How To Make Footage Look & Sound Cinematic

A lot of people have asked me, hey Daniel, how do I make my footage look more cinematic? And that's a really great question, but I don't know that it has one really great answer. So today I figured I'd take some footage and see if I could make it look cinematic. Let's try this. So I took some very simple footage of a faucet dripping and another
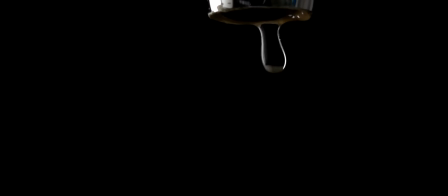piece of footage of a drop of water hitting some water below and creating a splash. And I thought that maybe I could do something between the two of these to create sort of a dramatic scene. And I figure if I can make a simple leaky faucet look cinematic, then maybe I've done something right.
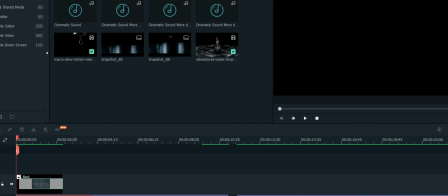The first thing I did was to bring this footage into my video editing software, which I used Filmora 10.
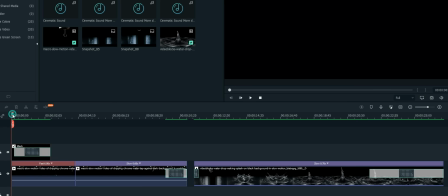What I decided to do visually was allow that faucet to drip several times
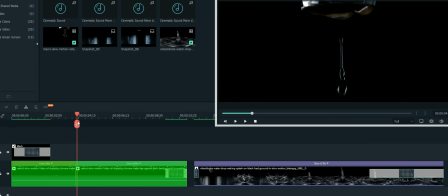and then slow the last drip down and have that last drip move
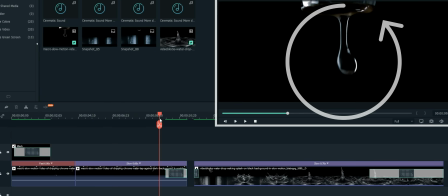exceptionally slow and elongated so that I really accentuated the one drip coming out of the faucet.
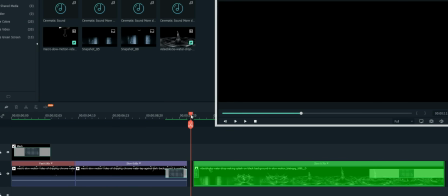Then I would pause and swap over to the other footage of that drop hitting the water. Now there are some simple things that you can do to make footage seem more cinematic, like changing the aspect ratio.
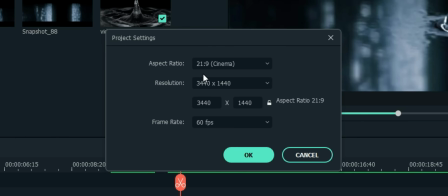Most of the videos I make for YouTube are 16:9, but for cinematic purposes, let's move this to 21:9. Changing the aspect ratio also changes the crop, so you want to keep that in mind when you're actually filming to make sure you're a little bit back to be able to catch everything in so you're not too squashed down and cutting off too much of the top and bottom.
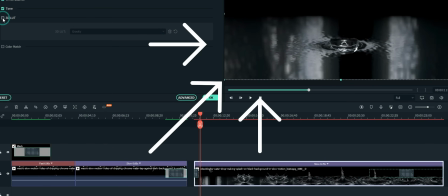I color corrected the footage using a built-in LUT that came with Filmora called Gravity.
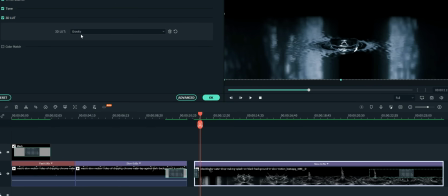It made the water a little more blue than it was from the original footage. The word LUT stands for lookup table, and all this really is sort of a giant set of instructions that tells your footage a bunch of different color corrections to make all at once at the click of a button. I did dial up the saturation,
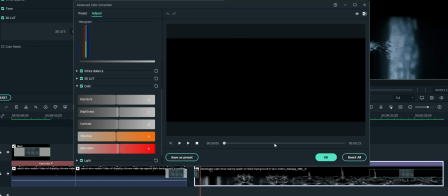contrast, and brightness just a touch to make it pop a bit more, but that was really all I did to the color. As you can see, I'm adding different LUTs to my footage right now, and you can see how much it changes the look of it with each different LUT I overlay onto this footage. There is no one single right LUT for what you're trying to accomplish because it really depends on how your footage looks to begin with and the adjustments that need to be made to it to make it look more cinematic than it already is.
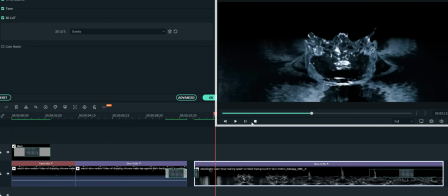I also slowed down the impact speed so that drop hitting the water seemed exceptionally huge.
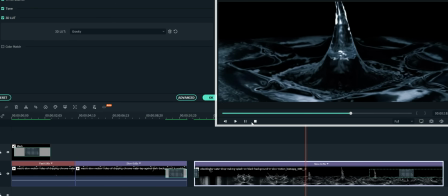But did that make this footage cinematic? I needed to step up my game. Let's break down this footage into sections I think I need to focus on. We've got the first section where the water's dripping at normal speed.
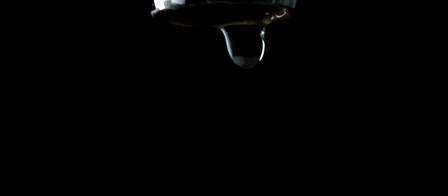Then we've got the one slowed down drop. We've got that drop breaking free and falling out of scene. And then we've got the switch over to the other footage where the drop comes into the shot,
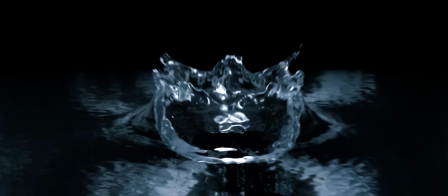impacts with the water, and then the water explodes.
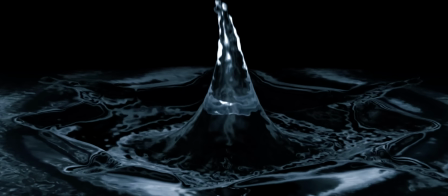So these are all hit points that I'm gonna be thinking about while I design the soundscape for this clip.
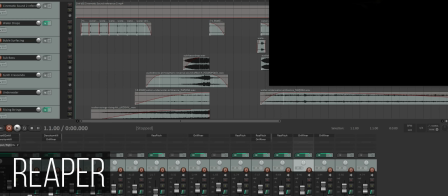I brought this into my digital audio workstation, Reaper, and I started building layers underneath it.
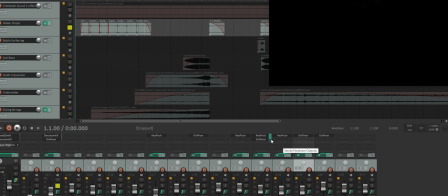The first thing I knew it needed was the dripping sound effect of the water coming out of the faucet.
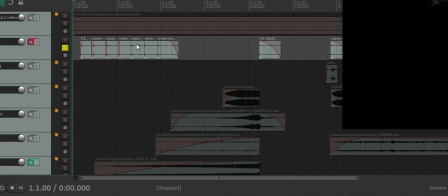I was able to find a dripping sound effect,
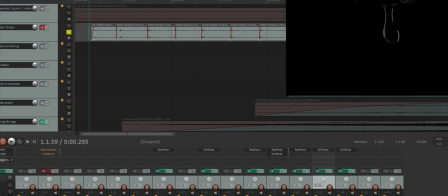but I had to slice it up to make sure that each drip coincided with the timing of the water dripping from the faucet.
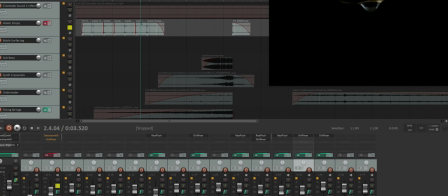I wanted it to have a very cavernous feel,
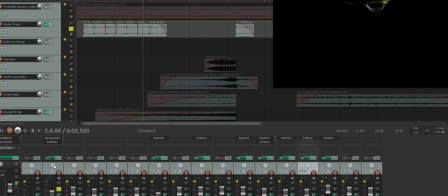so I added a little bit of compression and reverb onto it to bring that drip sound to the next level.
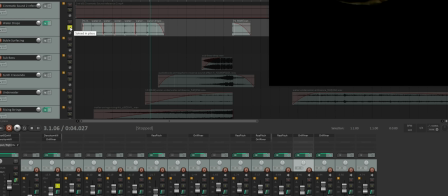That last drip that I had slowed down was the one I really wanted to accentuate.
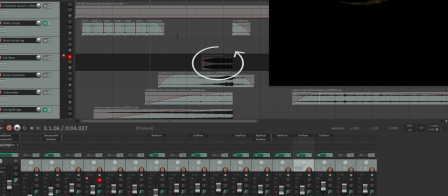So I found a sub-bass effect and put it on that section to really highlight the stretching of the water as it came from the faucet.
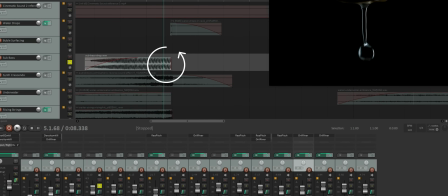I cut that short right as the drip separated from the rest of the water.
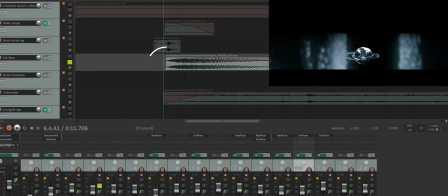And I picked it back up right where the droplet hit the water underneath.
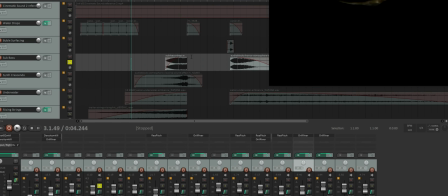The next thing I thought of is I really wanted to build some tension as the water was coming out of the faucet, so I started with some synth crescendos right as the last drop was falling from the faucet.
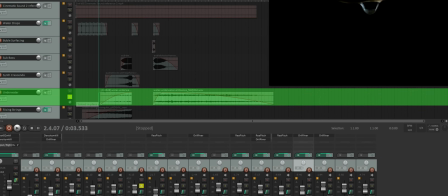The next layer was actually some underwater sounds that I layered in as that last drop fell and as it picked back up afterwards.
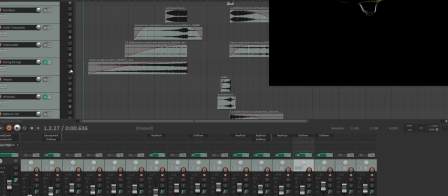That crescendo got me thinking that I should really accentuate the point coming up to that final drip that comes out of the faucet.
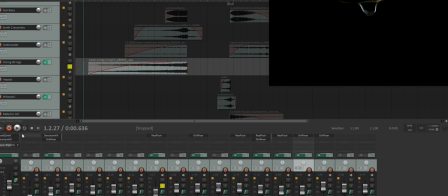So I found this cool rising string effect that I put right underneath that and faded it in slowly. Now that I had that crescendo sounding like something, I needed to deal with the other side of that water droplet, the impact.
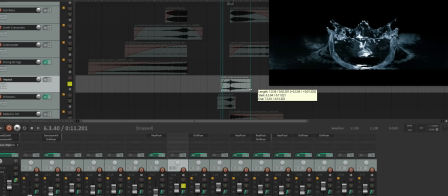My first choice was this longer impact that I thought made a lot of sense for the hit.
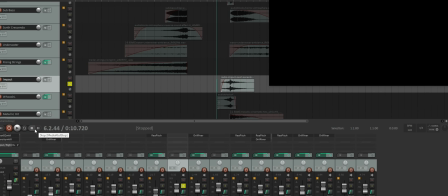The problem was I didn't like the way it echoed as much, and I wanted to really just accentuate the hit,
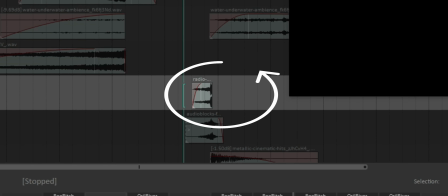so I clipped it so that it stopped right when the water connected.
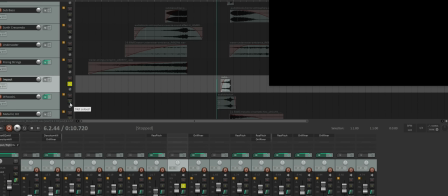I found an additional hit that had a similar effect, and the two together did exactly what I wanted.
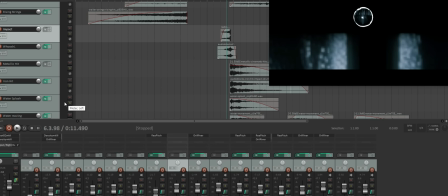Now that I had the sweeping motion up to the water droplet hitting, I needed to focus on everything that happened after the impact. I actually found a few sounds of iron and metal being hit that I thought would work really well.
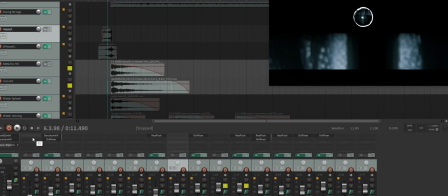I used reverb and pitch shift to try to tune them, and then I tried to move to the sounds of what would happen next,
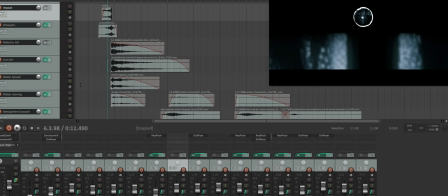which was probably the water after the droplet actually hit. So I found a water splash sound,
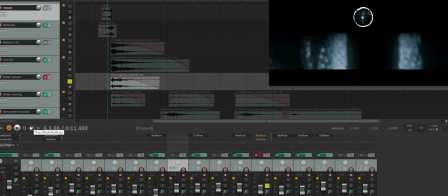but it was pitched a little too high and it didn't last quite long enough based on the speed, so I pitched it down and added a little reverb to it to make it sound like this.
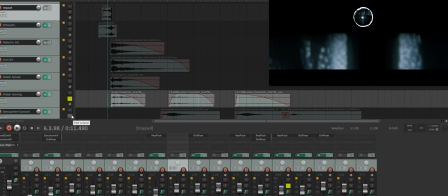Then it was just a matter of adding a little atmospheric water motion sound and some swooshes to try to bring that to the next level,
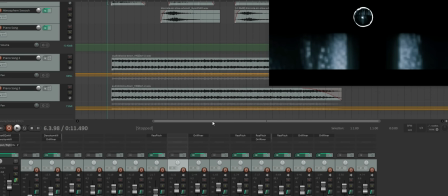and I was left with nothing more than trying to find the right music to put under it. Finding the right music and learning how to use it in your video can make all of the difference. I've never been a fan of just sticking music underneath a piece of video. I like working with that audio and seeing if I can make it something more than it was when I found it.
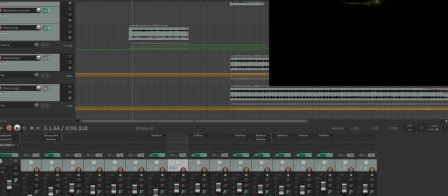Sometimes that's the most challenging thing. When I was thinking about water, all I could think about was the sound of piano keys being hit,
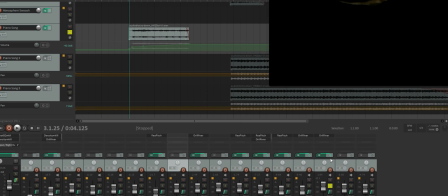so I found a piano track that I thought might work. I chopped it right where the water drop broke free, but it sounds very truncated.
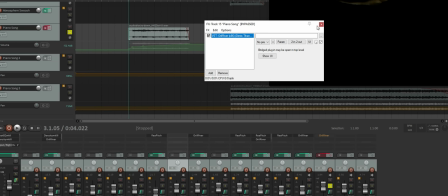So what I did in that case was to add a little bit of reverb on top, and that let it sound less chopped and edited.
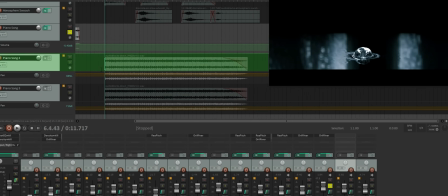For where the water hit, I just picked that same track up right on the beat where the water made impact.
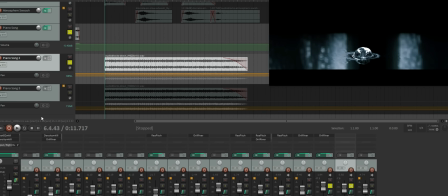But an interesting thing happened as I played that track through. I realized that later on there were some violins and strings that came in. So what I did was I cut that end portion out, brought it into another track,
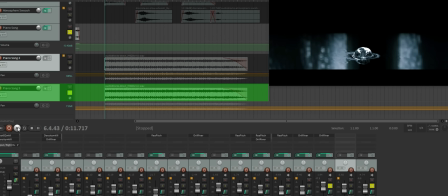and overlaid it on top of the existing audio track that was my music bed. I just synced the timing of the two and let that same track play over itself,
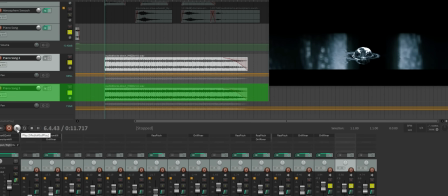panning each a little bit to the left and a little bit to the right. 16 layers later, I exported everything, took a listen, and this is what I came up with.